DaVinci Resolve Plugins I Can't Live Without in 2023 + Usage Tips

DaVinci Resolve is a super powerful editor, and thanks to its many features and improvements that it gets with every update, you actually don't need many plugins for it. At least not as many as for Final Cut. However, there are still some plugins that give you options that you would otherwise not have, or that would simply take too much time to edit by yourself. So in this video, I'll show you my favorite plugins and how to use them. And I will also give you some tips on how to use them better. So let's directly start with my first two plugins, and by the way, I will link all of those plugins in the description below, so if one sounds interesting for you, you will find that there directly, you don't extra have to Google for it. And the first two are for making my transitions. You know, in some of my videos, I like to use a lot of zoom and seamless transitions, slide transitions, etc. And here in DaVinci Resolve, I do that a lot with the plugins mTransition Fade and mTransition Zoom for Motion VFX.
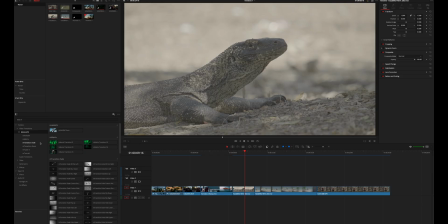67s
You find them here on the left side. Let's say mTransition Zoom here. And then if I want to use that, let's say swap vertical, then I could use that here, for example. Now it's getting down, that doesn't look good, so I click on that transition and then I click on flip direction,
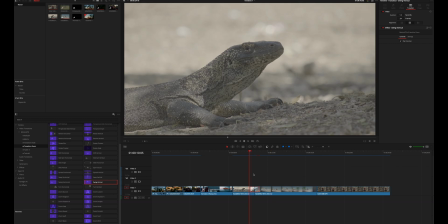87s
and now you see we have a camera movement up into the next shot. I always make my transitions look as smooth as possible, and for that I also have a few tips here for you.
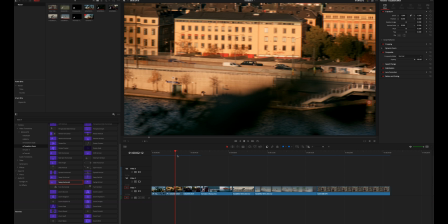99s
For example, here I have one clip where I can do a speed ramp at the end of the clip, but then on the next clip that I want to do, I can't do speed ramping there, so you can see that here when I activate the speed editor, you see there's a speed ramp at the end,
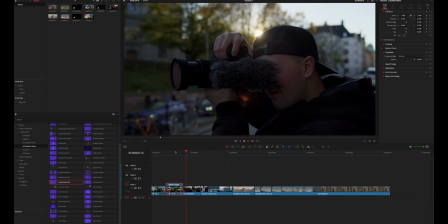114s
shoop, but then the next clip is just steady, relatively steady, so it doesn't look smooth. So here I can actually lift up that clip and then I can apply swing horizontal, for example,
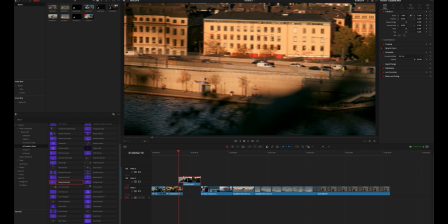126s
and then that swing horizontal transition only gets applied to the second clip.
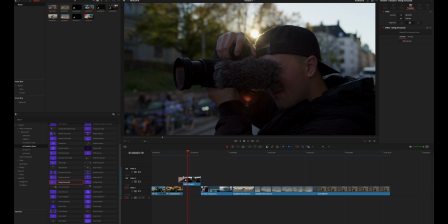131s
And as you can see now, okay, that didn't look good because I didn't have flip direction activated, so let's activate that. And now you can see that looks pretty smooth and kind of seamless actually. So this is a nice tip on how to use these transitions only on one clip.
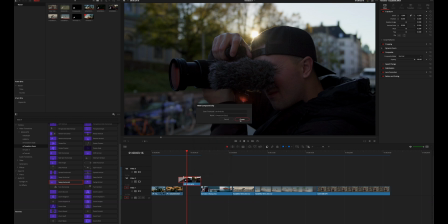147s
You can also make your timeline look a bit better then by putting that into a compound clip, then reducing the compound clip and put it down. And now you see we have this exact same transition, nothing has changed, but the timeline is clean again. Aside from that, I also want to show you another example here for smooth transitions, because when it comes to transitions, it's very important that A, you don't use them too much, otherwise they just don't work anymore. And B, you have to use them in the right way. If you use them wrong, if you use them randomly in your videos, they never come good. So here's an example where I used a lot of transitions just over a bunch of clips, but it's done in a good way. So the first transition here is to the left, but they also had a little bit of camera motion to the left in reality.
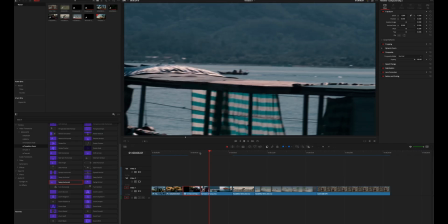191s
So let's see that. So motion to the left. There I use the transition on the second clip then. And now in the second one, I use a zoom transition. This is the zoom custom here. I can show you that in a moment, but in a zoom custom transition, you can define your midpoint.
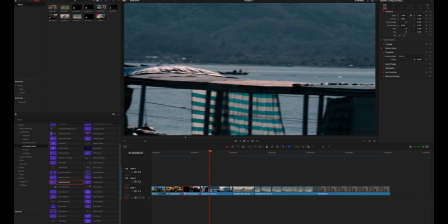206s
But let me show you the transition first. So here I zoom into that boat and there is this guy sitting there.
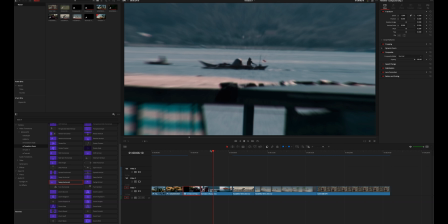212s
And now why this transition works, even if it's two kind of different clips, is that I have a person sitting on a boat.
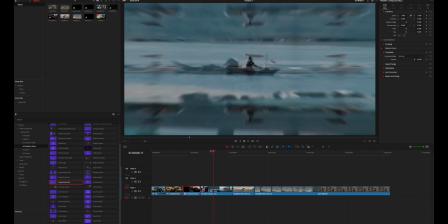218s
So you see I lined up this people so that I perfectly zoom towards that person,
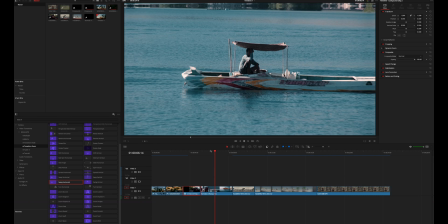224s
and despite it being another boat and he having a sunshade on top, it still works because there's a person in the middle and I have that zoom there.
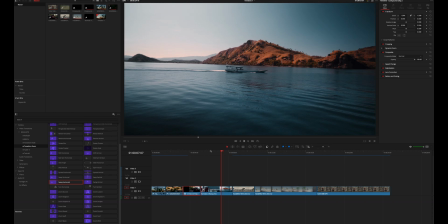233s
And then when I go further, I zoom back again, and because it's a boat with a roof,
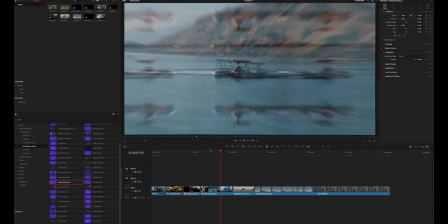238s
which is a bit similar to the sunshade in that case, and I also lined up the boats, the transition also works here, even if it's not exactly the same in the middle.
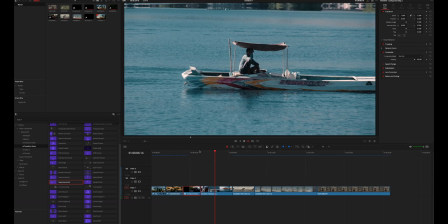247s
So if I go through that whole sequence again, whoop, bam, and out again, and you see there we are already driving on the boat. So this is how you can use them in a good way.